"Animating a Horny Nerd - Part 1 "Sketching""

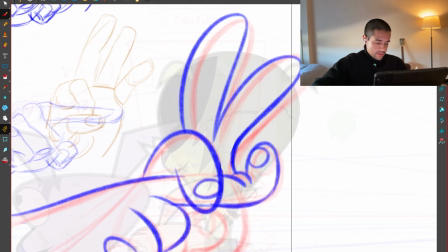(33:04)
Even though it's cartoony, there are some stuff that I want to keep
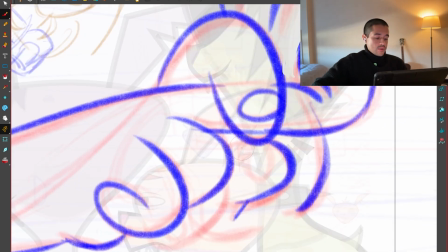(33:11)
it making sense in this crazy world of animation.
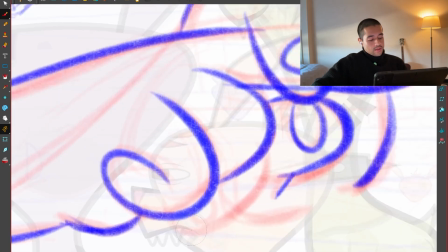(33:18)
And the thumb here.
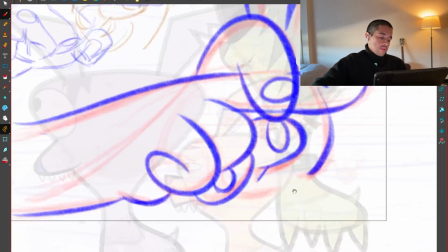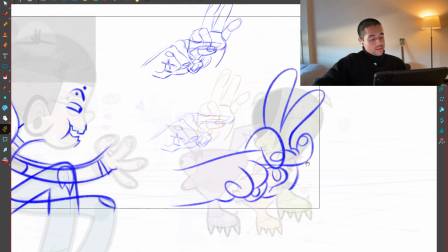(33:26)
Awesome. Now I'm taking this, get out of here. All of you get out of here.
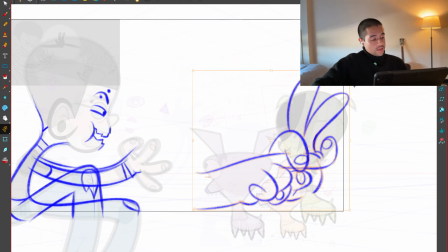(33:31)
I don't need you anymore. And then I'm taking this and move this here.
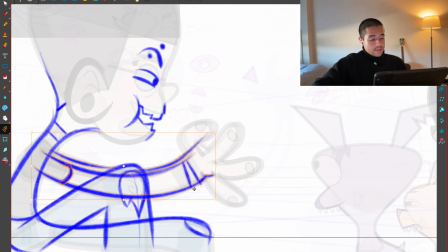(33:40)
Now I'm taking the arms and lowering the opacity right now of this stack.
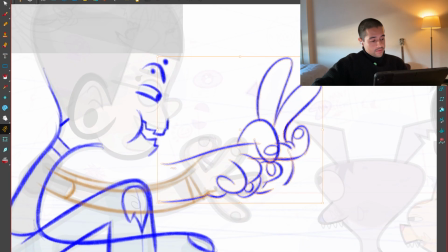(33:48)
Then putting my fingers here.
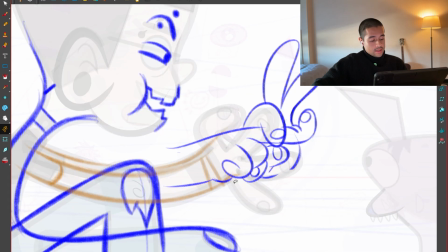(33:54)
And trying to connect the arms with these fingers that I created here.
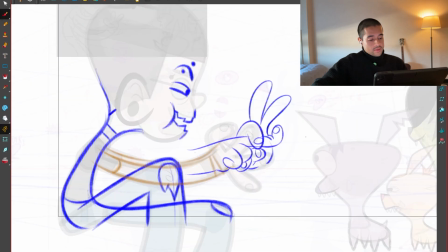(34:00)
So I'm going to connect this like
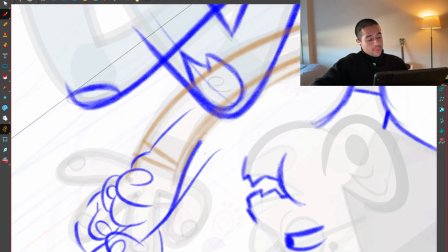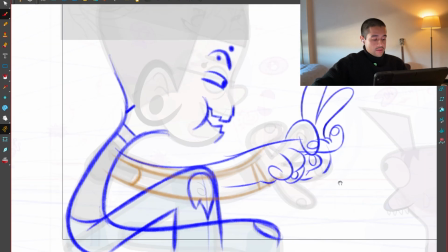(34:08)
here maybe, yes, this arm goes on top.
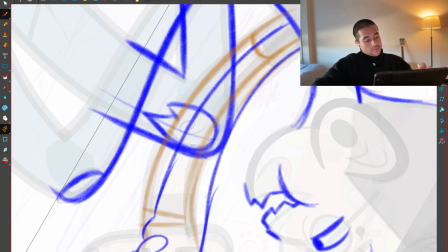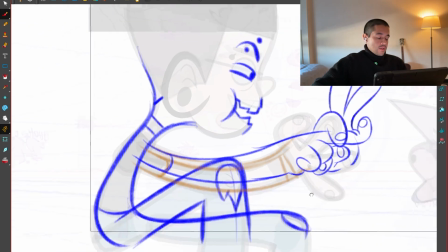(34:17)
And the other arm goes here.
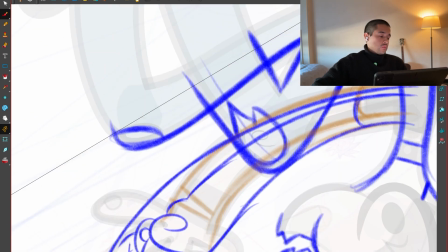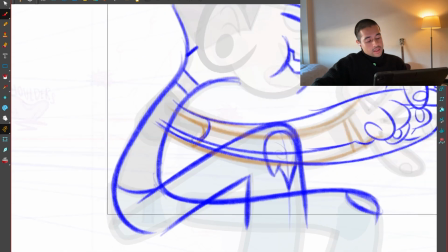(34:31)
Maybe this line comes the other way, yeah.
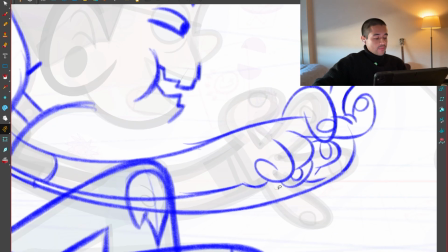(34:37)
There you go. I feel I'm getting a little bit out of model at the bottom here.
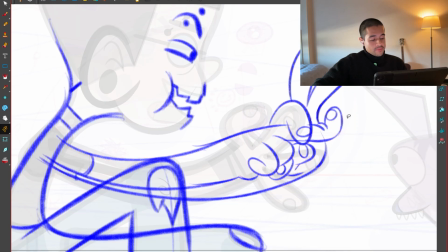(34:42)
This part is too
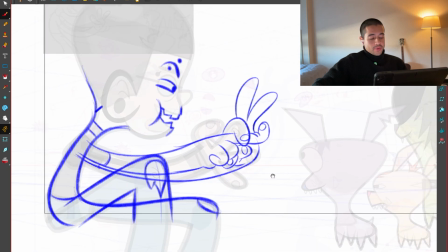(34:47)
much of a Simpsons style more than other type of style.
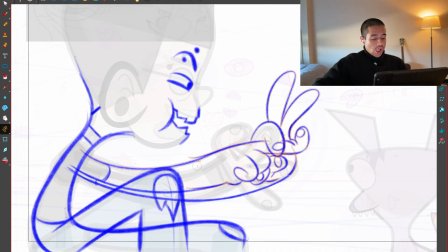(34:51)
Yeah, I just have to get rid of some volume here.
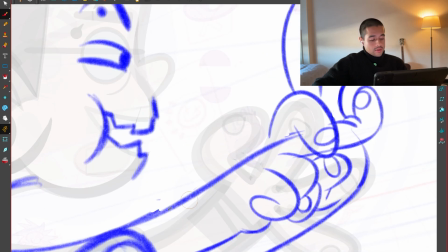(34:57)
So it's just part of eyeballing, knowing the character, and oh, maybe I can overlap this line here.
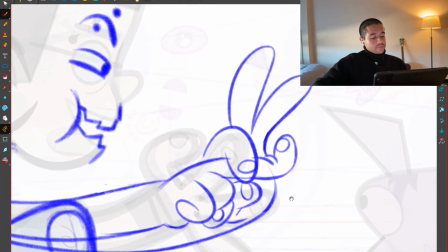(35:09)
Yeah, I can overlap that line there too. And this line can one line here with this part of the finger to create a flow there.
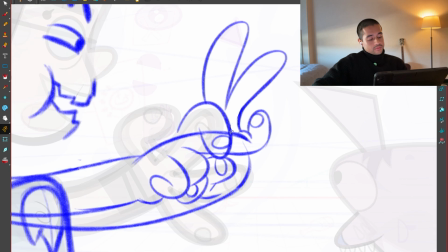(35:18)
Actually, no.
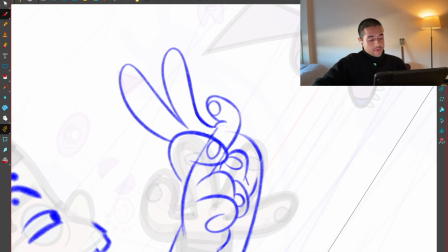(35:23)
I want this part to be straight, so from here to here it is straight and then it goes on top like that.
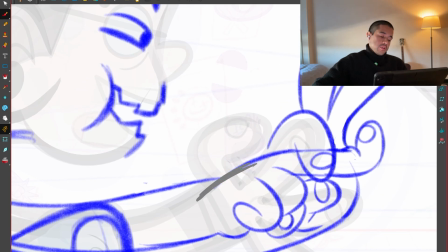(35:30)
Better. I'll keep polishing that, but I cannot spend the entire day on this.
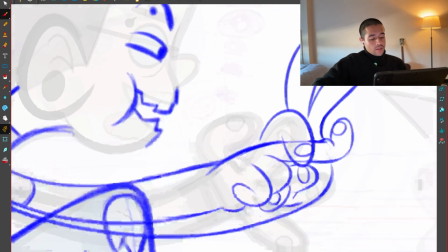(35:38)
Also, I think I have
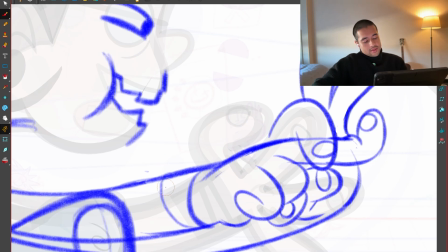(35:42)
these things that I can just move around like this to create a sense of volume.
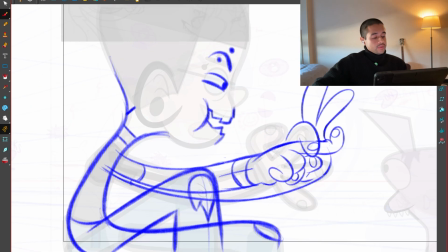(35:47)
Like this is a block, this is the side view, and this is the top view, and that will also help me sell this part of the hand as a block.
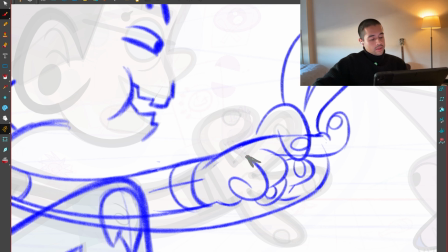(35:56)
Okay, now that I drew the block, I know that this line ends a bit lower compared to this one.
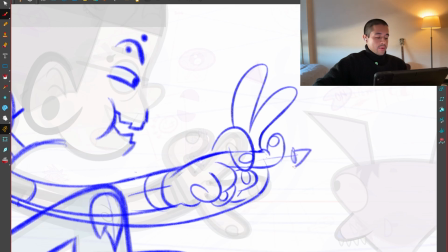(36:03)
There you go. Now I feel this finger is looking that way while this other finger is looking that way, which makes everything feel a little bit off. Let's see if I can fix this.
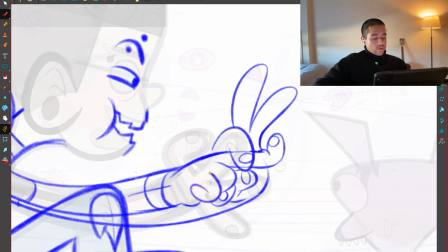(36:22)
You know what?
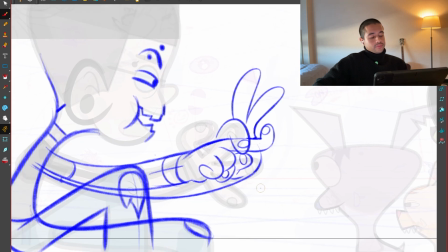(36:26)
Let's make all of this a little bit more flat. Awesome, yeah, whatever, forget about it.
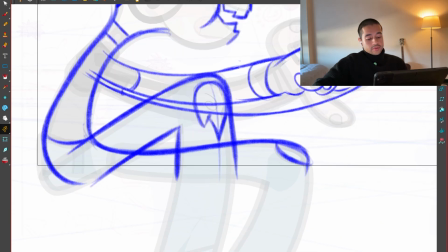(36:32)
Let's move. We have the character there. Then here I need to connect this with this.
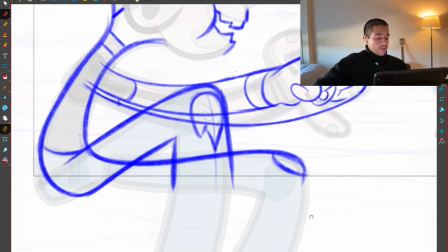(36:38)
We're not seeing the bottom part, so I don't care about what is happening here. We're not seeing the shoe at all, so I don't care what is happening here.
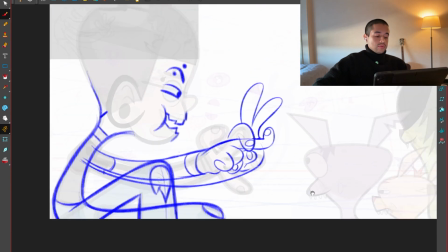(36:44)
We're not seeing here, so I just need this shape here. Amazing. Amazing, amazing, amazing, amazing, amazing, amazing, amazing, amazing, amazing.
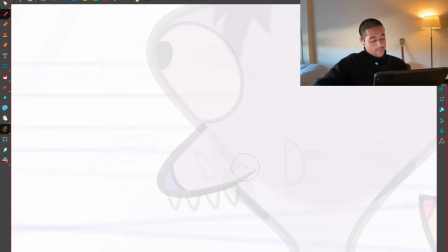(36:52)
Here, this dude will be like this.
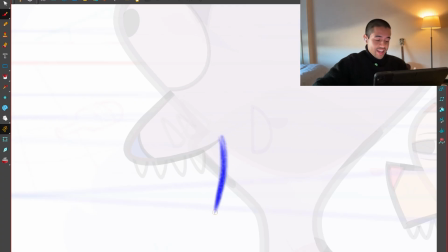(37:00)
Like, yeah.
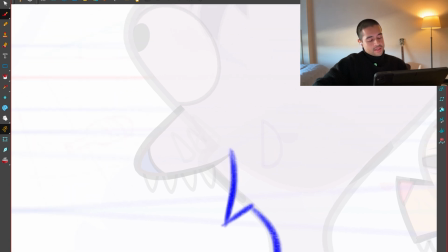(37:02)
So simple C, straight, and S. This nose works like that very well.
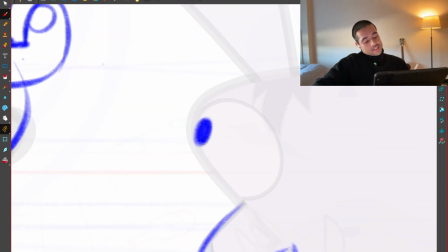(37:12)
The eyes like that.
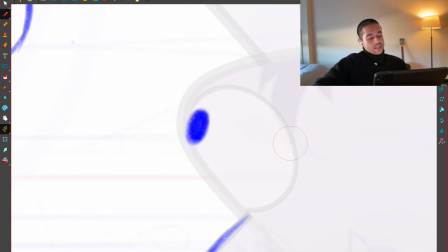(37:13)
Maybe we can call the eyelids here to come and move like that.
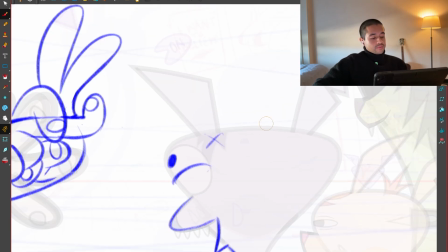(37:20)
What's this hair doing there? Well, no hair here. And yeah.
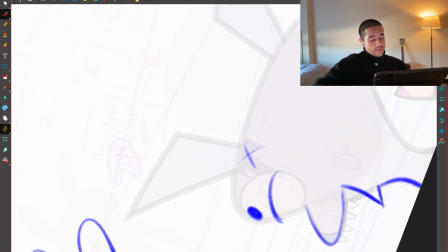(37:27)
Maybe the ears, I can do something with the ears so it doesn't look like flat shapes only.
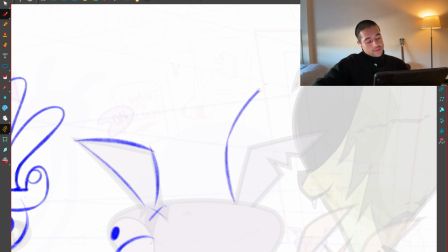(37:35)
Something like that will work. I can even move this ear like this up because he's excited, he's laughing.
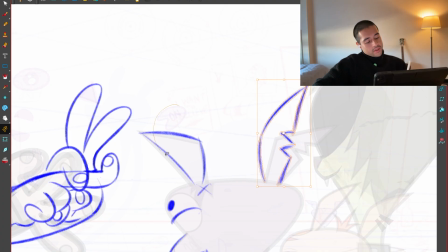(37:46)
So that ear could be up. This one could also be a little bit up.
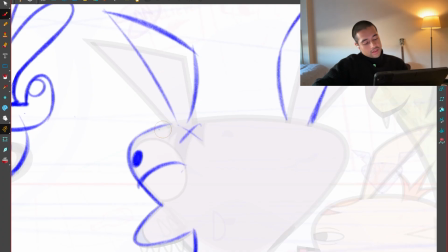(37:55)
Awesome.
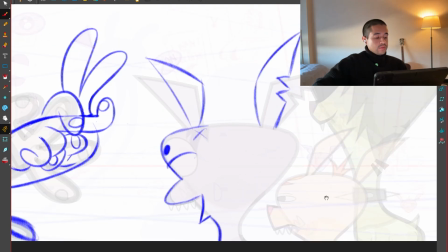(37:59)
Oh yeah, I like the eye with that angle. That's nice for this dude.
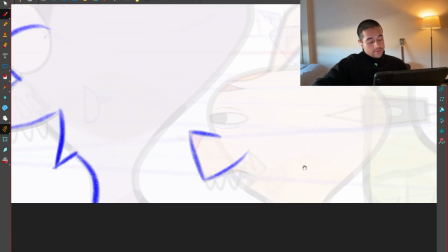(38:08)
For this dude.
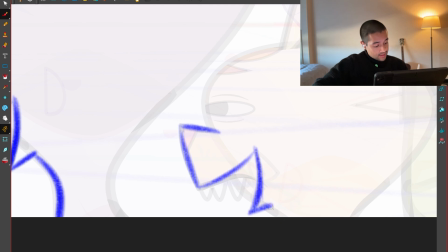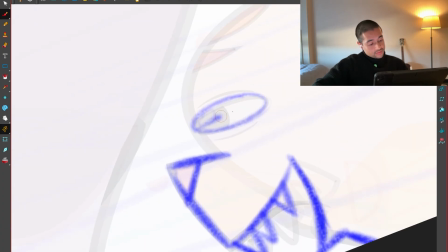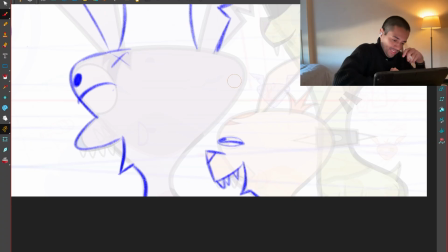(38:22)
I think I don't
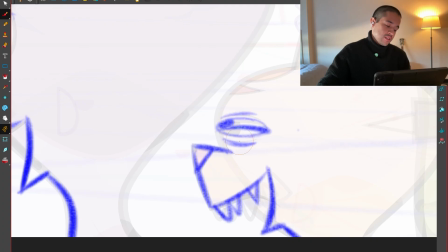(38:25)
have a lower eyelid on this character, but maybe you can just draw it.
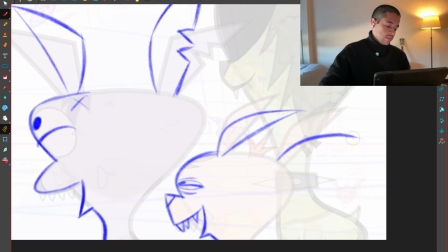(38:34)
And maybe I can even lower the ears a bit here,
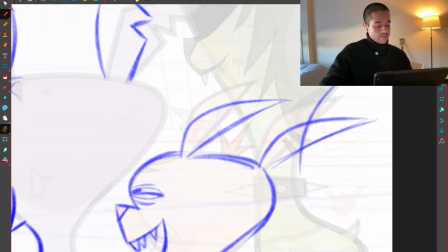(38:39)
so I can reveal this shape of the character a bit more, or not be too close here to the mouth. Yeah, I'll have to move this down because I will open the mouth of this dude.
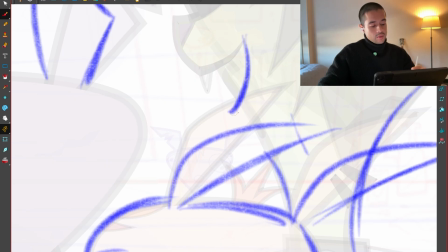(38:51)
Something like this, a C shape here, connecting all the way down here to the neck.
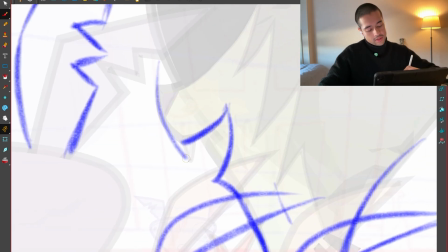(38:57)
And here also a C. And I'm creating this rhythm here. I should start with that.
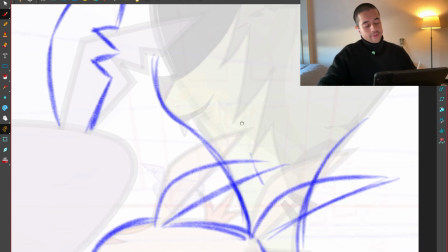(39:03)
I should create this rhythm here, okay? So I can just move even this mouth up a bit.
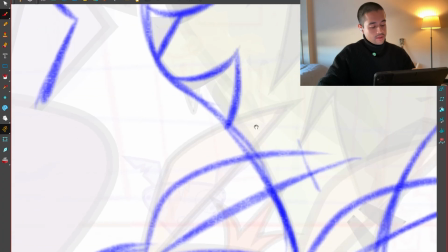(39:12)
And this is a Z here. Then I can continue the rhythm here.
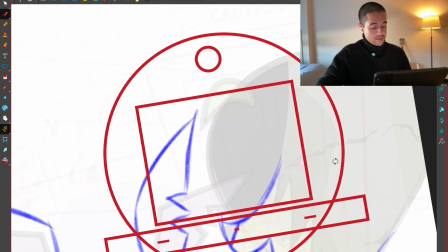(39:21)
All of this is happy. These ears also could be a bit more like this.
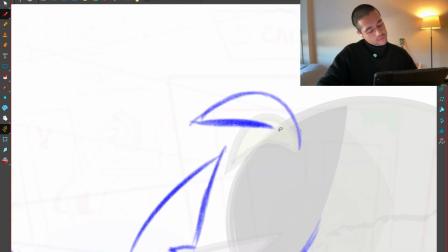(39:27)
Could be more like this.
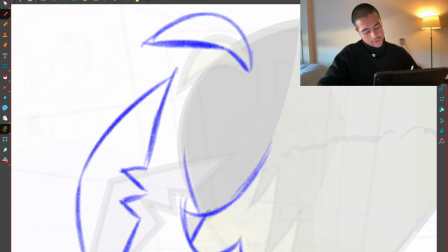(39:30)
This hair could overlap here, not here, but here, so it's not tangenting.
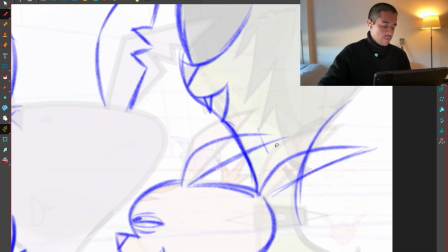(39:38)
And it's not flattering, it's not making my image feel flat or my composition feel flat.
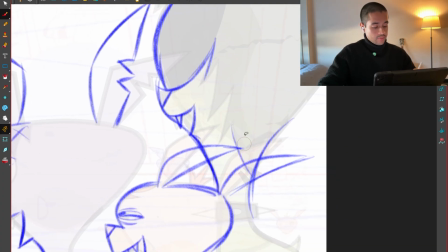(39:44)
All of these hairs are good. Here I can make this shape a little bit more that way, so I can create this negative space between the ear and the hair, not making a tangent neither.
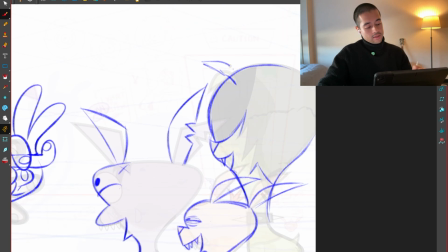(39:56)
This could go like that. I can make these ears more up a bit.
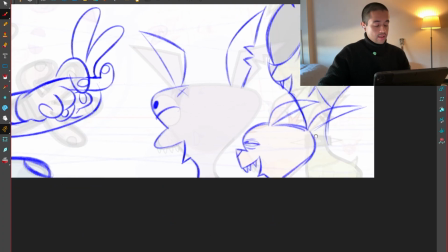(40:03)
And there you go.
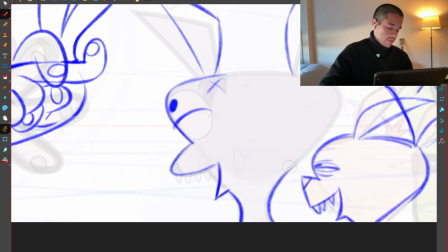(40:05)
This is the notes that I am leaving to the future Henry to just grab the rigs and place them on top of these shapes,
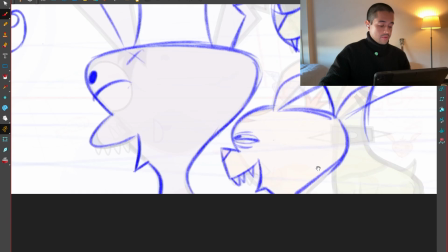(40:14)
on top of these drawings or drawovers. Awesome.
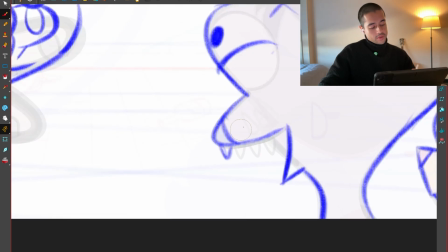(40:19)
That's it. And the next video, what I'm going to be doing is posing the posing the characters to get to these shapes.
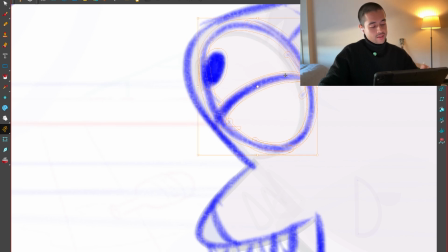(40:27)
Maybe I can bring these eyes a bit back. Yeah, just leave that space there between there.
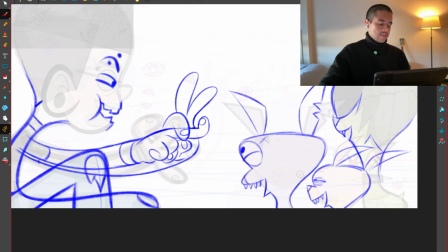(40:37)
Nah, I like it. I like it. There you go. Disappearing there.
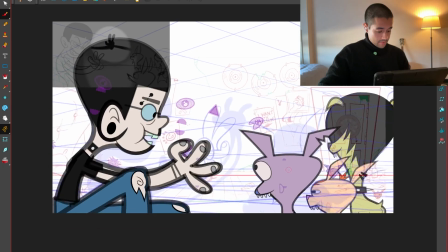(40:43)
Okay, that's in terms of the composition of these.
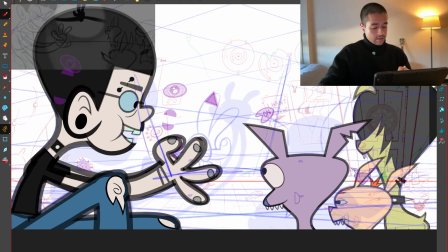(40:50)
And the TV screen lighting will come like this.
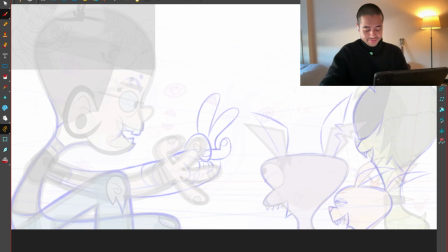(40:55)
We'll focusing about that later. There you go.
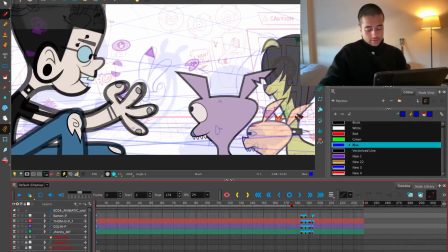(41:00)
That's it. That's how I went from this blocking into this amazing drawovers.
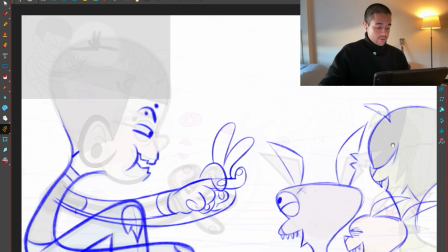(41:06)
And in the next video, I'm going to pose the characters.